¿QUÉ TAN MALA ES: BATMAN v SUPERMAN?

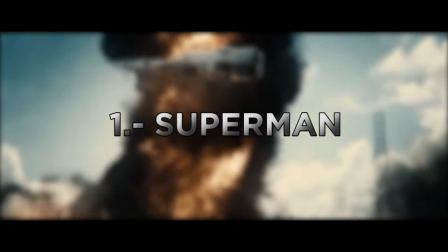(4:17)
Primero tenemos a Superman, quien tiene que lidiar con la recepción que tiene la humanidad sobre él y continuar aprendiendo a cómo ser el héroe que el mundo necesita.
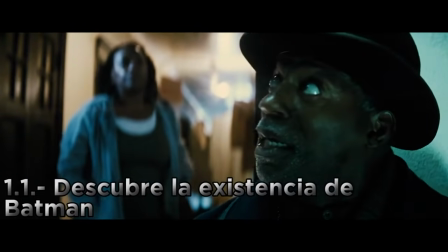(4:25)
Durante el primer acto, él se entera sobre la existencia de Batman, un vigilante que atemoriza a la gente inocente.
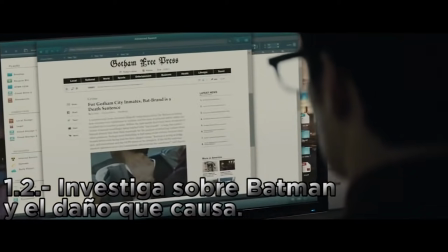(4:31)
Investiga sobre él y cómo su presencia le causa daño a estas personas.
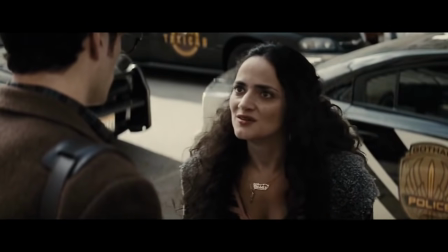(4:35)
Se da cuenta que como Clark Kent es imposible detenerlo, así que decide ponerse su capa de Superman y enfrentarlo cara a cara.
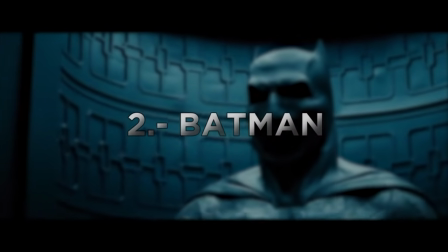(4:41)
Batman, por el otro lado, después de los lamentables eventos en Metrópolis,
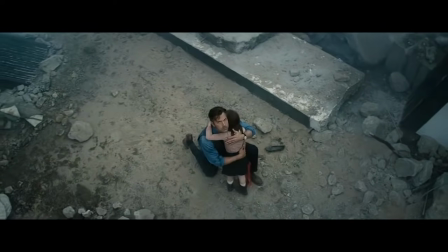(4:45)
adquiere un odio hacia este personaje y opina que debe ser detenido antes de que se convierta en un riesgo.
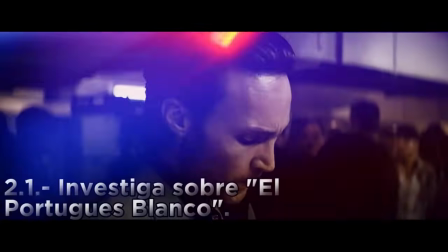(4:51)
Con tal de lograr esto, él empieza a investigar sobre algo llamado el Portugués Blanco.
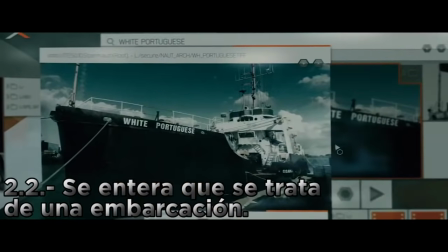(4:55)
Se entera que se trata de una embarcación que llega una carga de kriptonita con la cual él podría conseguir sus objetivos.
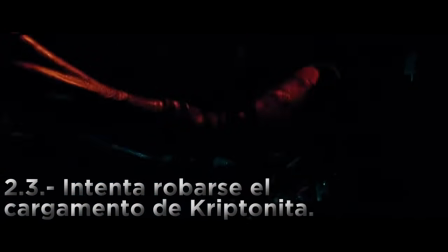(5:01)
Intenta robársela, pero entonces se encuentra Superman y Y eso es todo.
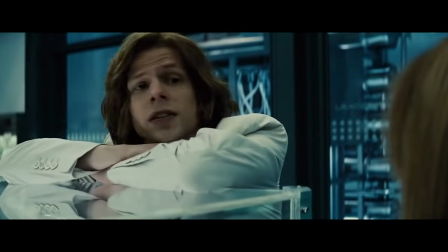(5:06)
Lex Luthor quiere importar una carga de kriptonita hacia los Estados Unidos para crear un arma capaz de detener a Superman.
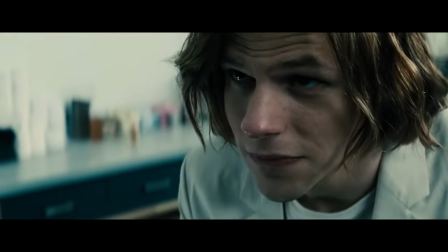(5:12)
Al principio parece que todo iría de maravilla, con él incluso obteniendo el derecho de interactuar con los restos de aquella lucha de Metrópolis.
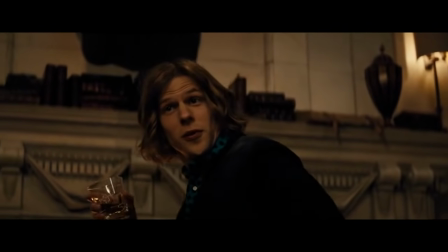(5:19)
Pero al final la senadora le dice que no tiene permiso para importar ese mineral.
I'm blocking the import license for your mineral.
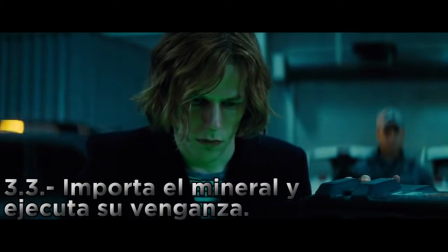(5:25)
Lex Luthor entonces lo importa de manera ilegal y se deshace de la senadora inculpando a Superman en el proceso.
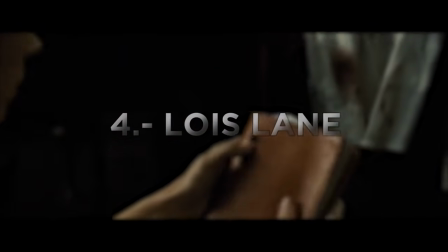(5:31)
Finalmente, Lois Lane investiga a fondo los misteriosos sucesos detrás de su misión en África,
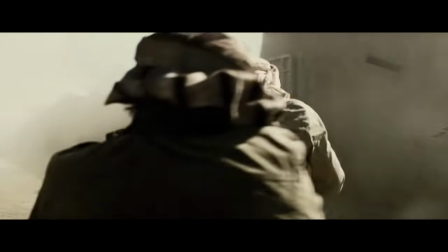(5:36)
justo después del intro de la película, donde mucha gente murió y al final Superman resultó en parte inculpado.
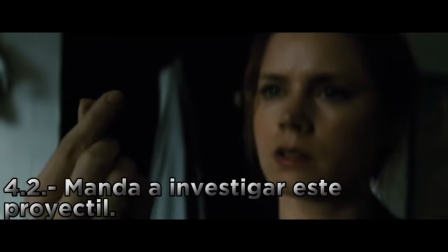(5:41)
Encuentra una bala experimental, la manda a investigar y descubre que probablemente todo fue una trampa.
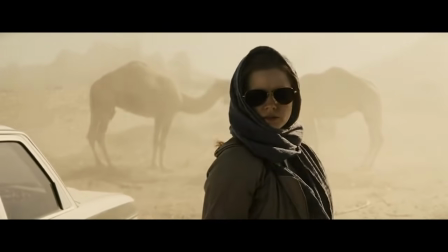(5:46)
Y eso es todo. Las cuatro historias que acabo de contar suenan bastante sencillas y entendibles, ¿no es así?
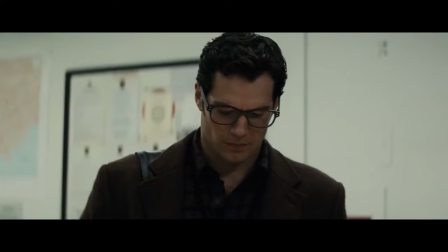(5:53)
Personajes quieren hacer algo, investigan cómo hacerlo y entonces dan su primer paso hacia adelante.
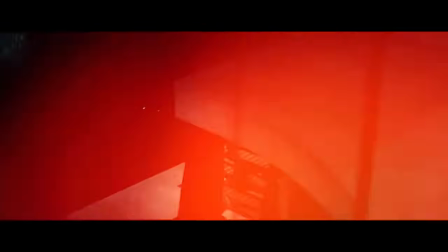(5:58)
Si es así, ¿cómo diablos es que la película tarda 1 hora y 20 minutos en lograr todo lo que acabo de contar?
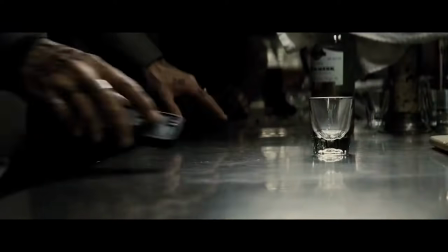(6:05)
Y es ahí justo donde el primer problema recae. El ritmo es demasiado lento para su propio bien.
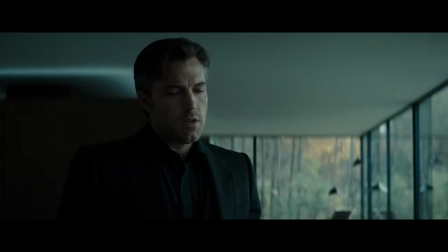(6:11)
Viéndola de nuevo es increíble darse cuenta sobre cómo la primera parte de la película consiste mayormente en conversaciones y más conversaciones.
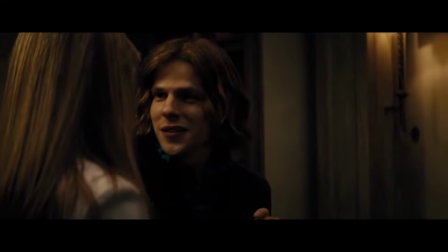(6:19)
Lo cual por sí solo no es algo malo, pero siendo esta una película llamada Batman v Superman, uno esperaría más acción durante la primera hora y media del filme.
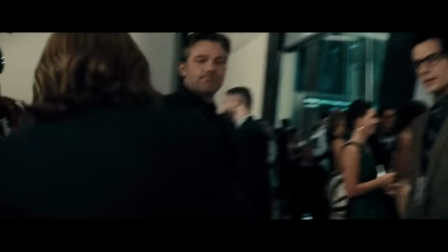(6:28)
Y es que la cosa no es tanto que solo haya conversaciones, sino que en ocasiones sientes que escenas no contribuyen a lo que es la trama principal de la cinta.
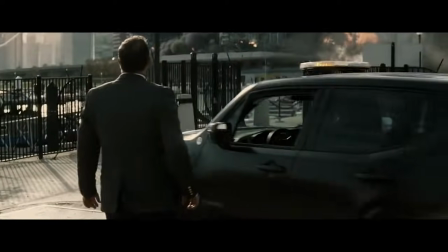(6:36)
De hecho, sin contar las escenas iniciales de la película que sirven más como una introducción, la primera escena de acción que consigue lograr un avance sustancial en la historia viene como una hora ya en la película.
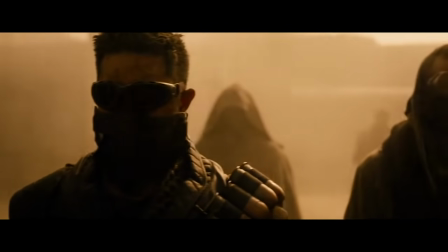(6:48)
Hay otras dos escenas de pseudoacción que intenta llamarte la atención con tal de que no te aburras hasta que esta secuencia llegue.
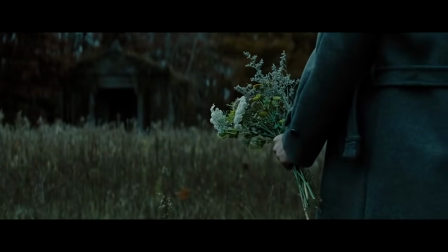(6:54)
Pero la cosa es que si bien te sorprenden y sacan de onda la primera vez que las ves,
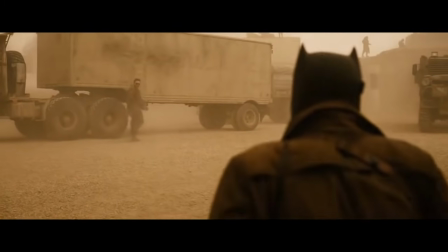(6:58)
una vez que vuelves a ver la película sientes que solo alargan más el primer acto de forma innecesaria y pausan el avance de la trama por varios minutos. Estoy hablando, por supuesto, de las pesadillas de Bruce Wayne. Las secuencias de sueño en películas son espadas de doble filo.
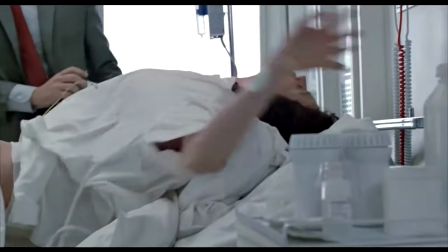(7:15)
Proporcionan algo de tensión al espectador con tal de no aburrirlo, pero al final se trata solo de un falso suspenso que no lleva a nada.
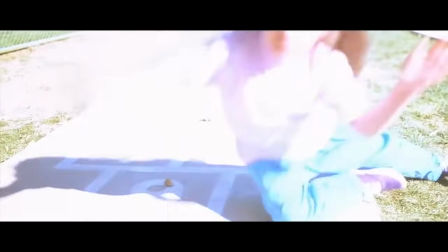(7:22)
Bien ejecutadas, podrían ofrecer alguna pista o premonición de lo que podría ocurrir más adelante.
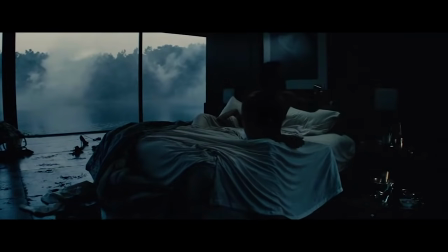(7:27)
Pero si no, una vez que acaben es como, oh, nada de eso pasó en realidad, ¿cuál fue el punto de ponerlo en la película entonces?
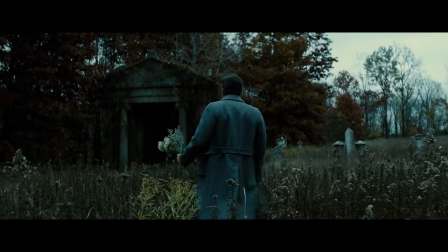(7:36)
En el primer sueño tenemos a Bruce caminando hacia las tumbas de sus padres. Ve sangre salir y entonces...
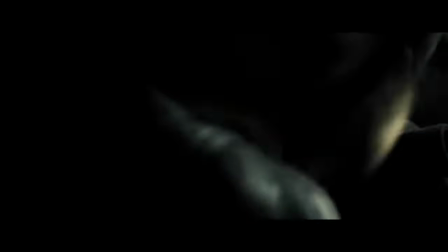(7:45)
¿Qué nos dice esta escena que no supiéramos ya?
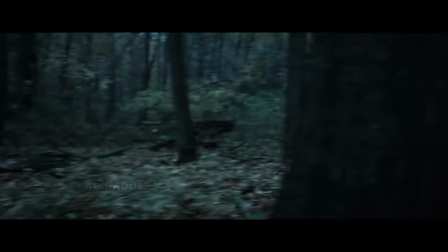(7:48)
Entendemos que Batman está traumado por la muerte de sus padres y por lo sucedido en Metrópolis, así que ¿cuál es el punto?
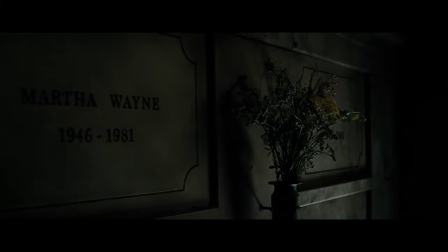(7:55)
Lo único que ofrece es un recordatorio del nombre de la madre de Bruce, pero más allá de eso no nos dice algo nuevo.
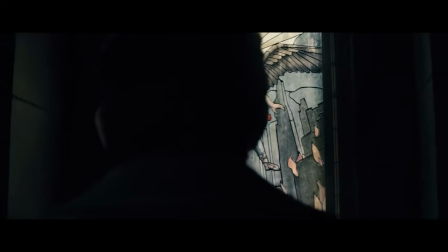(8:02)
Aunque para ser honesto, esta escena la puedo perdonar. Pero entonces tenemos el segundo sueño,
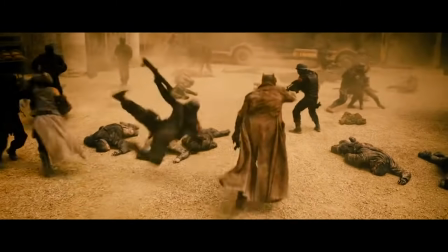(8:08)
una secuencia de acción bastante elaborada y bonita que una vez que acaba terminas con más preguntas que respuestas.
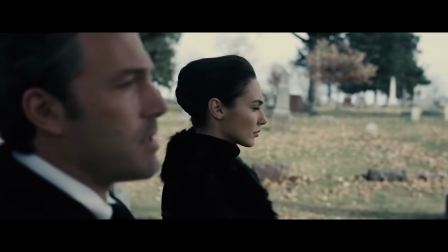(8:14)
Y ya que la cinta finaliza, ninguna de estas dudas se te es resuelta.
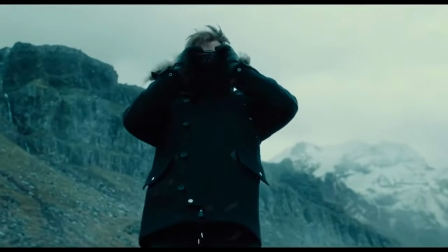(8:18)
Sé que quizás estas dudas sean resueltas en secuelas y bla bla bla bla bla, pero aún así.